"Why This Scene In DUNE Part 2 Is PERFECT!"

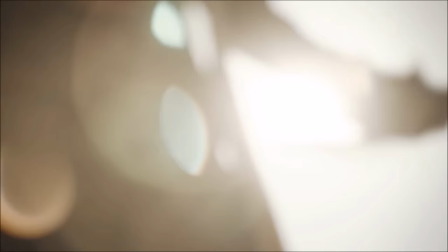[0:12]
Ok so June part 2's got a big scene in it that's been living Renfri in my head ever since I saw it.
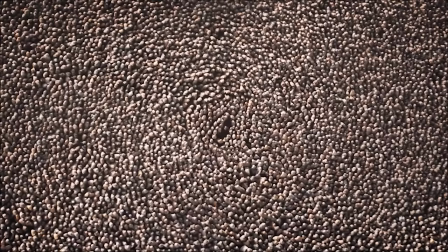[0:17]
We have Paul showing up in the south where the sand went behind him and that big hands him a score rocking in the back.
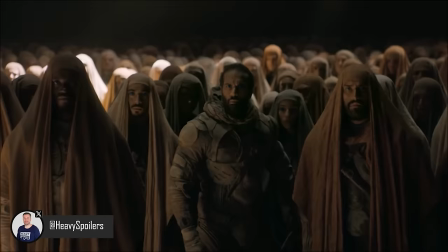[0:23]
Timothee Chalamet then goes on to give an Oscar winning performance and yeah I think it's incredible from start to finish.
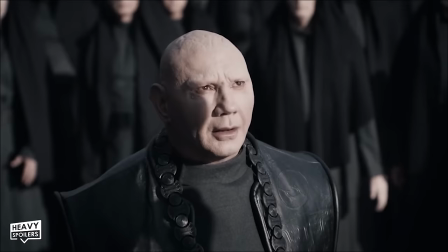[0:29]
Well mate that's something I wanna discuss in this video as I think there's a lot to unpack.
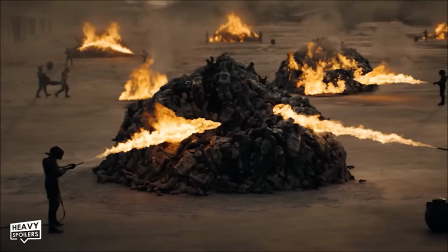[0:34]
Whether it's the cinematography, the acting and the hidden meaning, everything adds to this being an incredible moment.
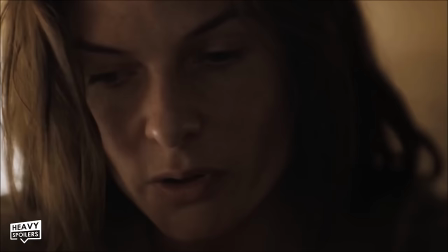[0:39]
So come with me my Fremin as we deep dive into Dune and uncover the hidden layers going on beneath the surface.
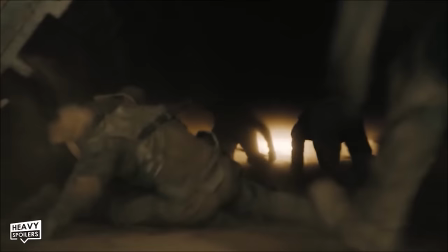[0:45]
There's gonna be some heavy spoilers here as well so if you haven't had a chance to check it out then you better check out now.
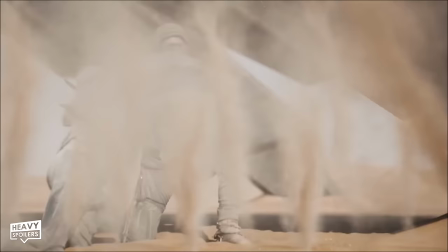[0:51]
Please hit the thumbs up and make sure you subscribe as we're gonna be doing breakdowns like this every single week.
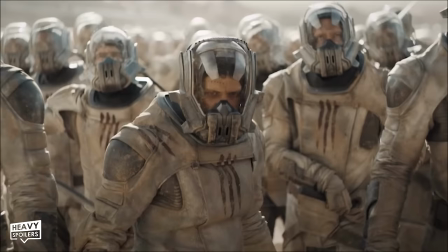[0:56]
With that out the way, thank you for clicking this, now let us get into Paul's arrival.
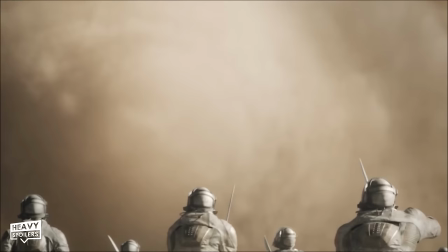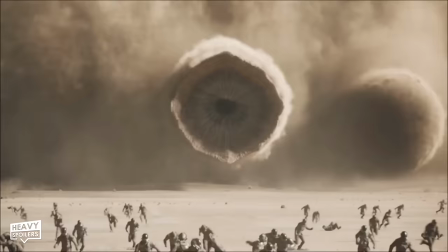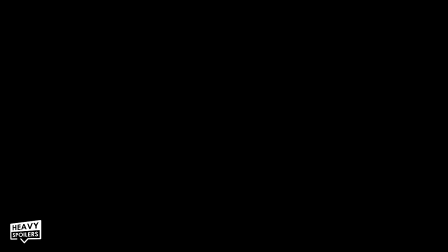[1:14]
Now this takes place after Paul's consumed the water of life which has now enhanced his prescient abilities.
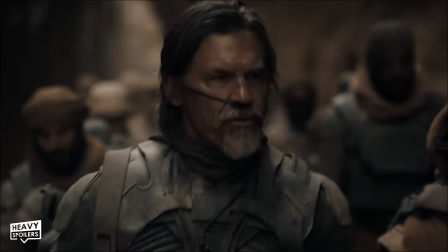[1:20]
This has unlocked sections of his mind and given him the genetic memory that exists within his bloodline.
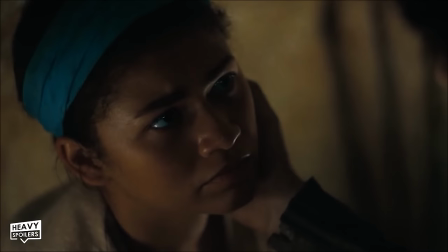[1:25]
Upon consuming it one fully opens up and sees all the history and the knowledge that comes with it.
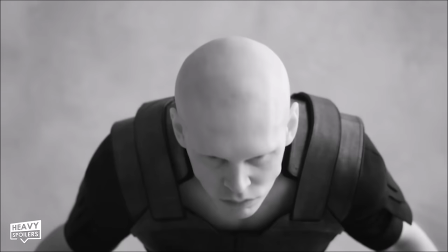[1:30]
Now we'll be talking later on about a character that this could influence but I think it's an important part to bear in mind in this video.
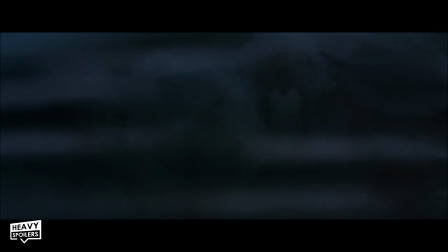[1:37]
Typically these rituals are only done by women though because they're the ones selected to become the Bene Gesserit.
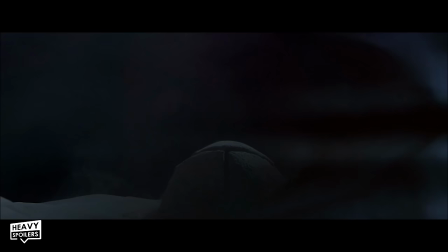[1:42]
Paul's gonna to be the first man to live through it though and this unlocks things that weren't given to the others.
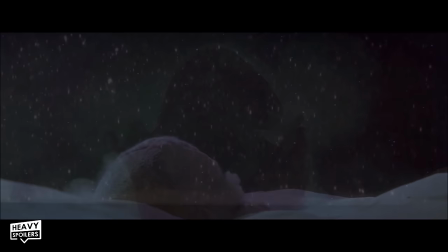[1:47]
Now he's able to view several possible futures and use them as a way to navigate the correct path.
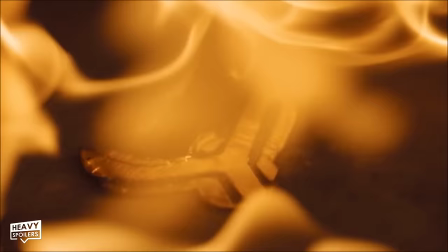[1:53]
In the book it's a complete overloading of the senses in which he sees almost everything at once.
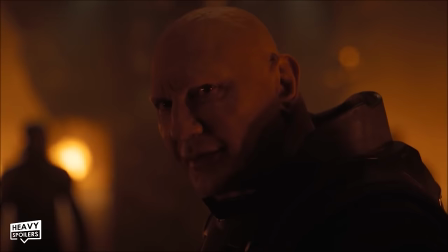[1:58]
He doesn't even know if the future is the past and it's something that completely changes him as a person.
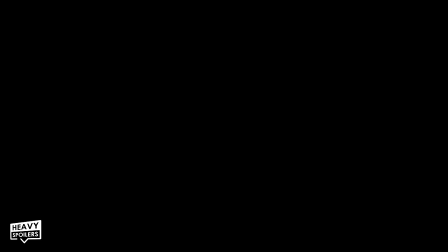[2:04]
Now how they describe it is basically if you could imagine you kept getting visions of the future.
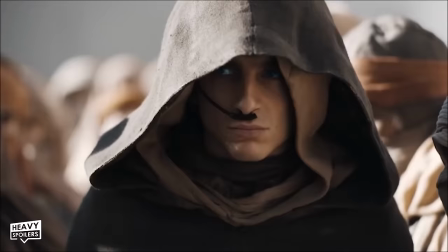[2:09]
Eventually you'd have them for so long you'd not be able to remember when it was your first
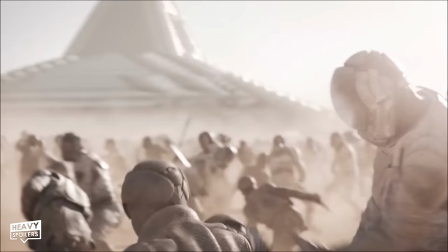[2:13]
You'd then have spent so much time with them that thinking about them would be you remembering them so you might even start to confuse them with the past.
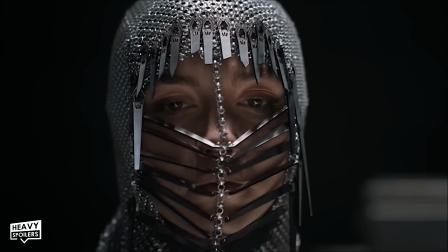[2:21]
The work has this happen when Chani seems to have gone to the south with Paul wondering if it's actually happened already or if it's just about to.
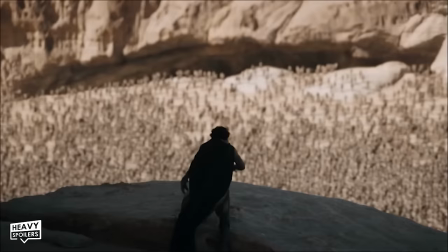[2:28]
Because of this he's completely detached mentally and not the man that he once was.
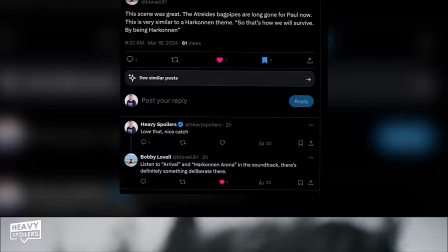[2:33]
Paul is now almost like a harbinger of death which we see right from this opening shot.
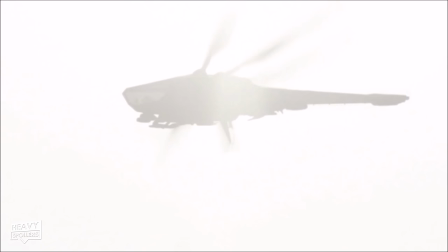[2:38]
Huge shoutouts to Bobby Lovell on twitter for punting out that there's something to do here with a score that subtly hints what's going on.
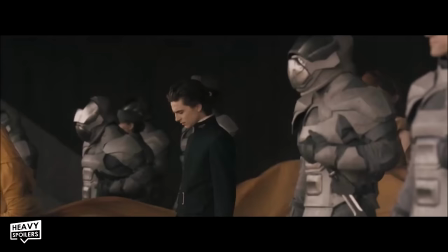[2:44]
Atreides theme in the first film especially was something that was dominated purely by bagpipes.
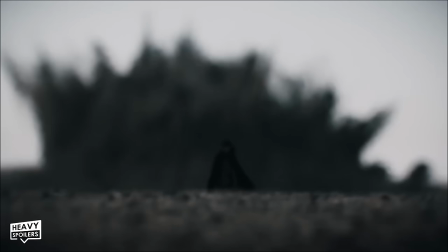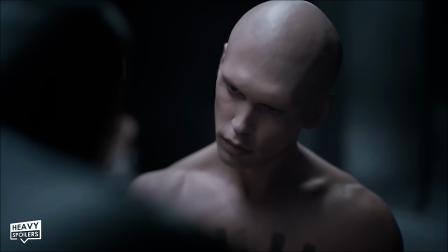[2:55]
Here though that's all stripped away with it resembling more of that Harkonnen theme.
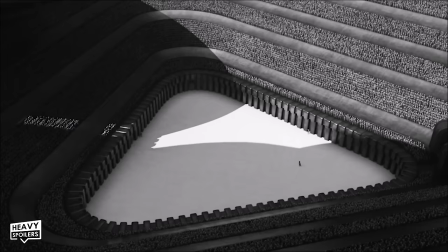[2:59]
Bobby picked out that if you go to the soundtrack and compare this with the Harkonnen arena that they line up in more ways than one.
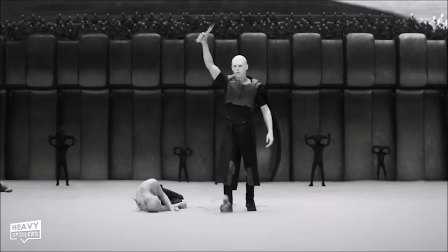[3:06]
This shows that he's braced the Harkonnen side, the lineage of which he learned just the scene before.
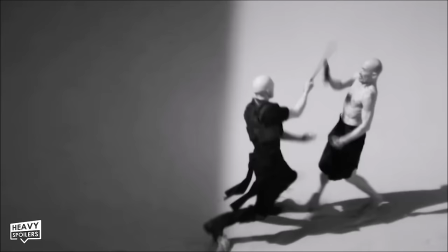[3:11]
The scene in itself almost is shot like it's black and white and this symbolises the path that he's now walking.
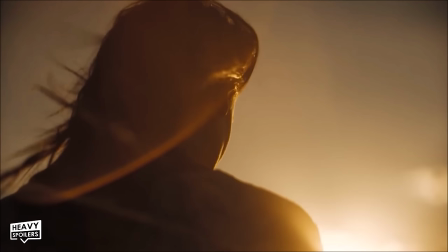[3:17]
Pacing slowly through the desert we see a sandworm almost erupt behind him and come crashing out the dunes.
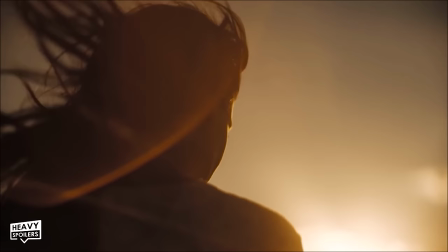[3:23]
This idea of walking is something that's laced throughout both films and it's often present when Paul has a vision.
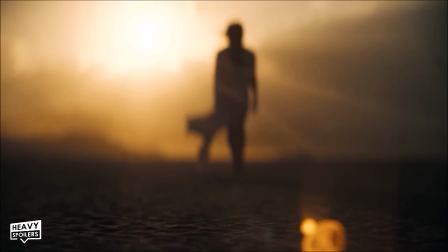[3:28]
He says in one that he sees a figure walking through the desert and surrounded by them is death and destruction.
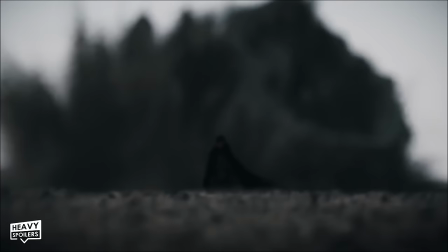[3:34]
This is him following his mother to the death of billions which he's done by spreading his name in prophecy.
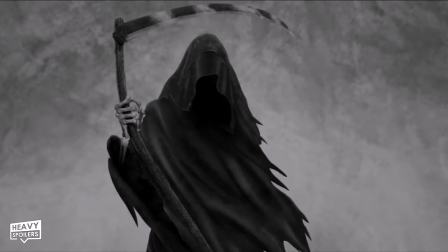[3:39]
Now though Paul's walking towards us and he's bringing in that death with him to us.
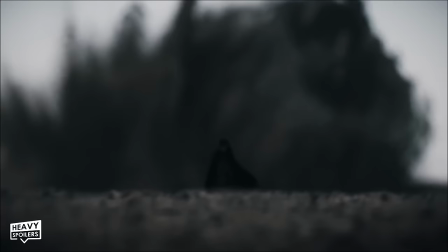[3:44]
Hooded figures are often used to symbolise death and I definitely feel like his arrivals synonymous with that.
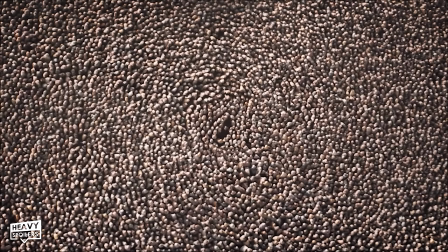[3:50]
His holy wall will change the face of Arrakis which is exemplified in the very next moment. Approaching the Fremen we see them moving out of the way for him and get a birds eye shot of him walking through the crowd.
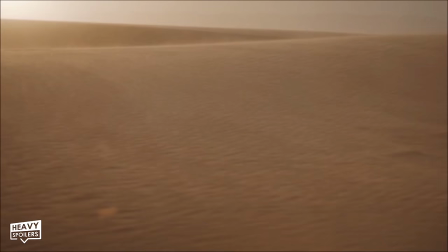[4:01]
This is symbolic on a number of levels because this resembles grains of sand. Arrakis is of course made up of it and it's something that the planet is completely covered in.
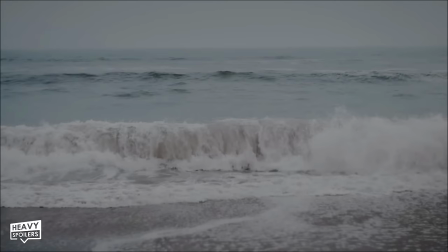[4:10]
Captain obvious there. But Paul wants to change the landscape and usher in a paradise.
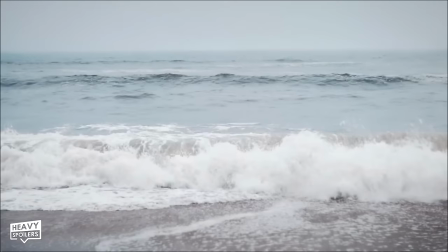[4:15]
After drinking the water of life he gets a vision of his future and catches a vast ocean covering the planet.